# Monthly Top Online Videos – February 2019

So our next video is the best report, and this is a video by AJ Plus.
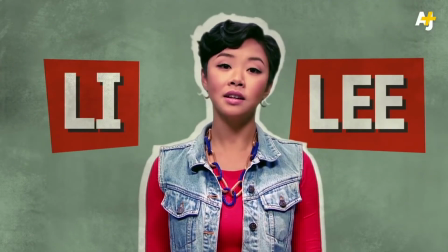Wang and Huang, Quan and Guan, Li and Li. These Chinese American last names may have different spellings, but they're actually the same.
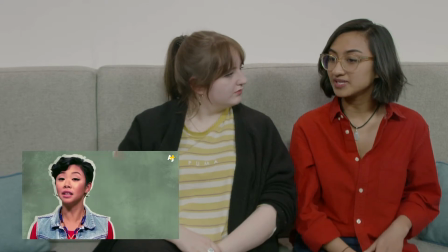I mean, it's cool, the whole Vox style of video reports, and people have like sort of taken them on, and that's the only thing that you can find now.
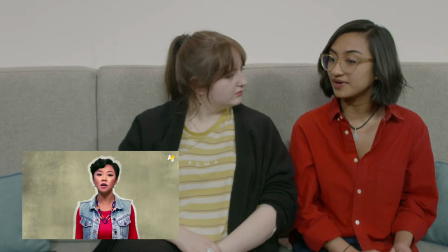But this is one of the few I found where you can actually see the reporter speaking directly to you, and it's enjoyable.
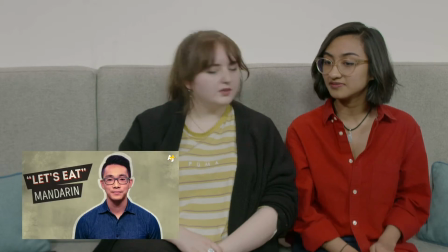It feels more direct.
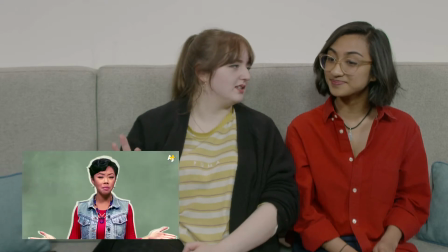Yeah, getting the personality across really can carry you through a video easily because, you know, when it's feeling conversational, like right now you could say,
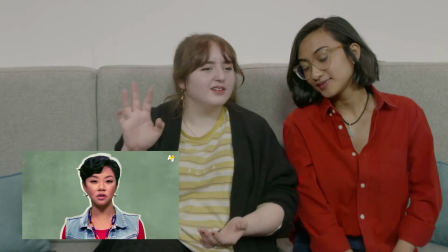can, carry a video, and like it's all about personalities,
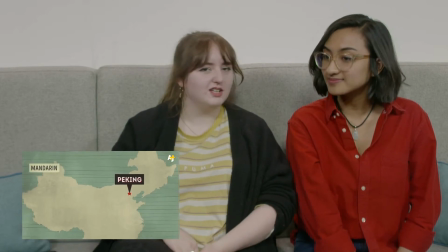and I think that's a thing that we're always trying to do in the video team is like find the people in the business who are the best on camera,
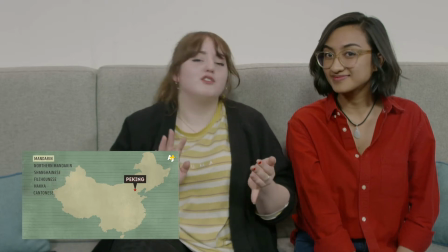because like it doesn't even matter what they're saying. If you're good on camera, just keeps going. Yeah, like you can sell it. Exactly. So our next video is the best edit and visuals, and this is _______. That's what it's called. Closed, whatever that is. Yeah.
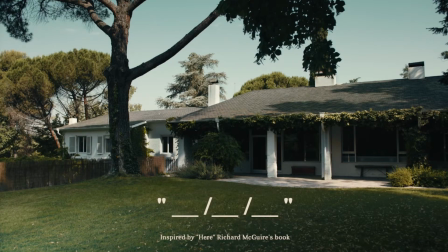Places is where the past meets the present.
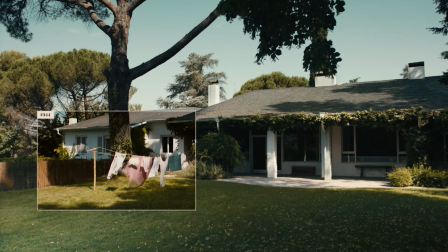Every place talks about time and people,
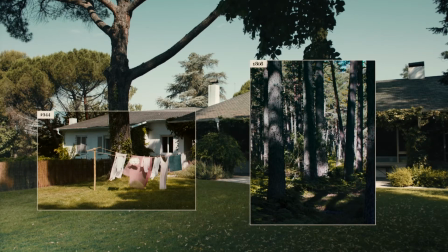about oblivion, love, and indifference.
Such a good concept.
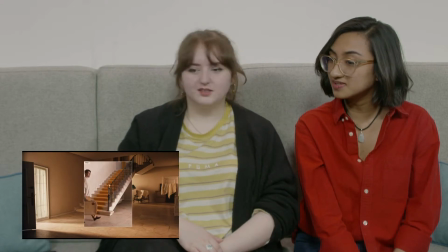It's so simple. As so well, simple. Usually you always hear it, it's just the simple ones. Try not to overthink it, and you'll get something quite beautiful and effective.
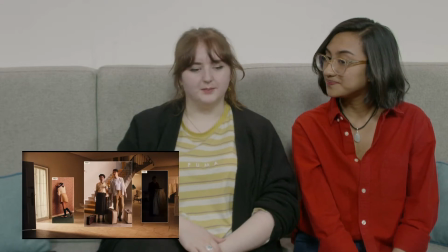I think this is like a really good idea for kind of talking about the history maybe of one of our brands.
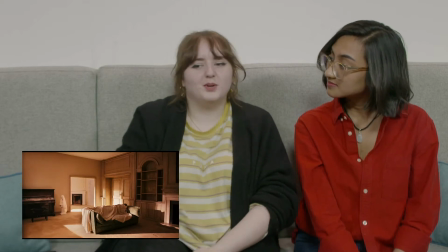Mm-hmm. So we can put it in any scenario and kind of see how things have developed over here.
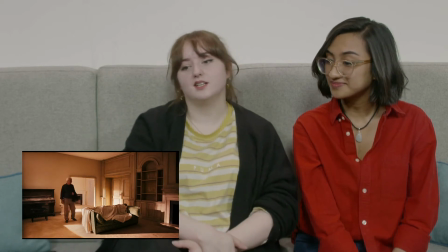But it's like such, like you say, simplistic and therefore very stylish way. I see this for a WGSN brand film, personally.
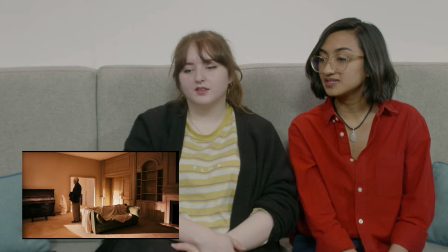Yeah, because clearly this is a very artistic video. Yeah.
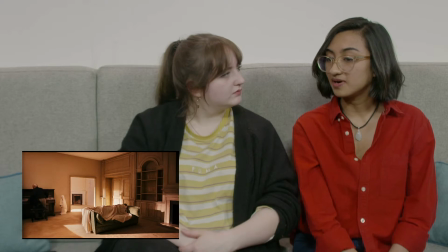It's more art house, but thinking about how you could use it,
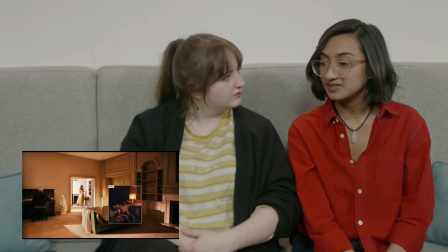because it shows you loads of different stories within one spatial coordinate.
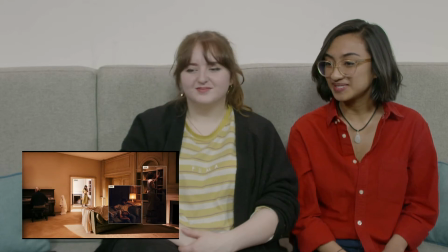Mm. It's a good way of compiling things. Yeah. And our channel of the month this month is chosen by Akina. Do you want to talk me through it? So this channel is called Field of Vision on Vimeo. Field of Vision is a visual journalism unit. Mm-hmm. It tells developing and ongoing stories around the world through new perspectives. Mm-hmm. And looking through the videos, you can just tell that it's run by filmmakers. It's so cinematic and beautiful. And they challenge ways of reporting stories. Mm-hmm. Because there's so many different angles you can tell a story, and visually as well, that affects how you're going to understand a perspective. Mm-hmm. I thought it was a very good channel. There is one video that talks about gerrymandering in the United States, and that's crooked.
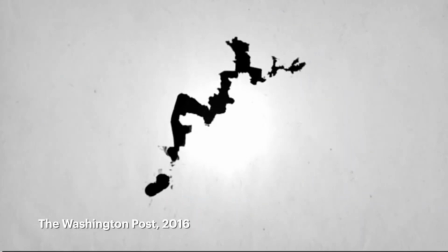Okay, lay down on a couch and tell us what you see. How about this one?
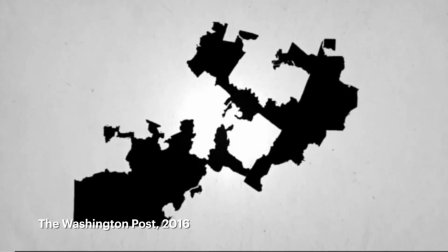Maybe a dragon being eaten by a pig? This is, I don't know, an old man?
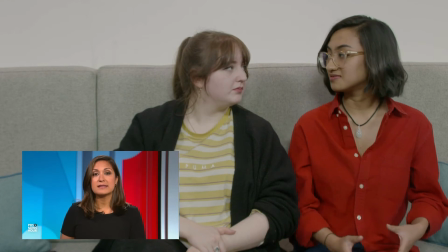I think I see a nose in there. Cuts in something very stylized like that with
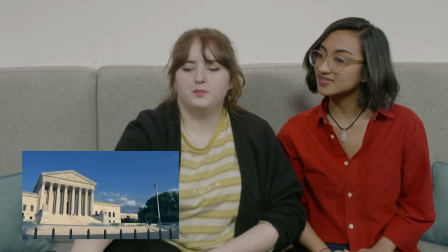clips of news reports. The thing that I've picked up like straight away is like you're introduced
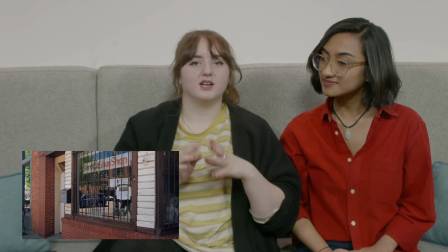to the story with like a direct question to the viewer,
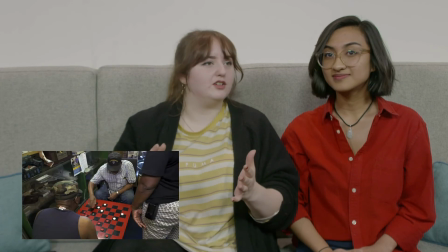which is like the best way you can start most stories,
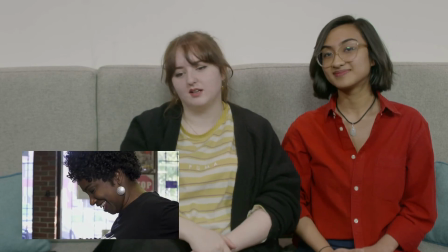because like how else could you grab someone's attention than ask them something interesting? And the fact that they've done that with like really nice visuals too.
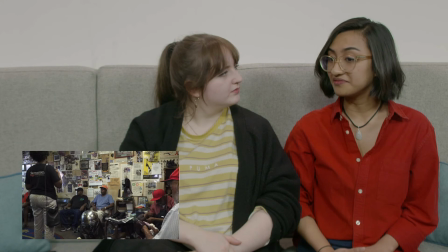Mm. I think it is very visual way of reporting on things. Yeah, exactly.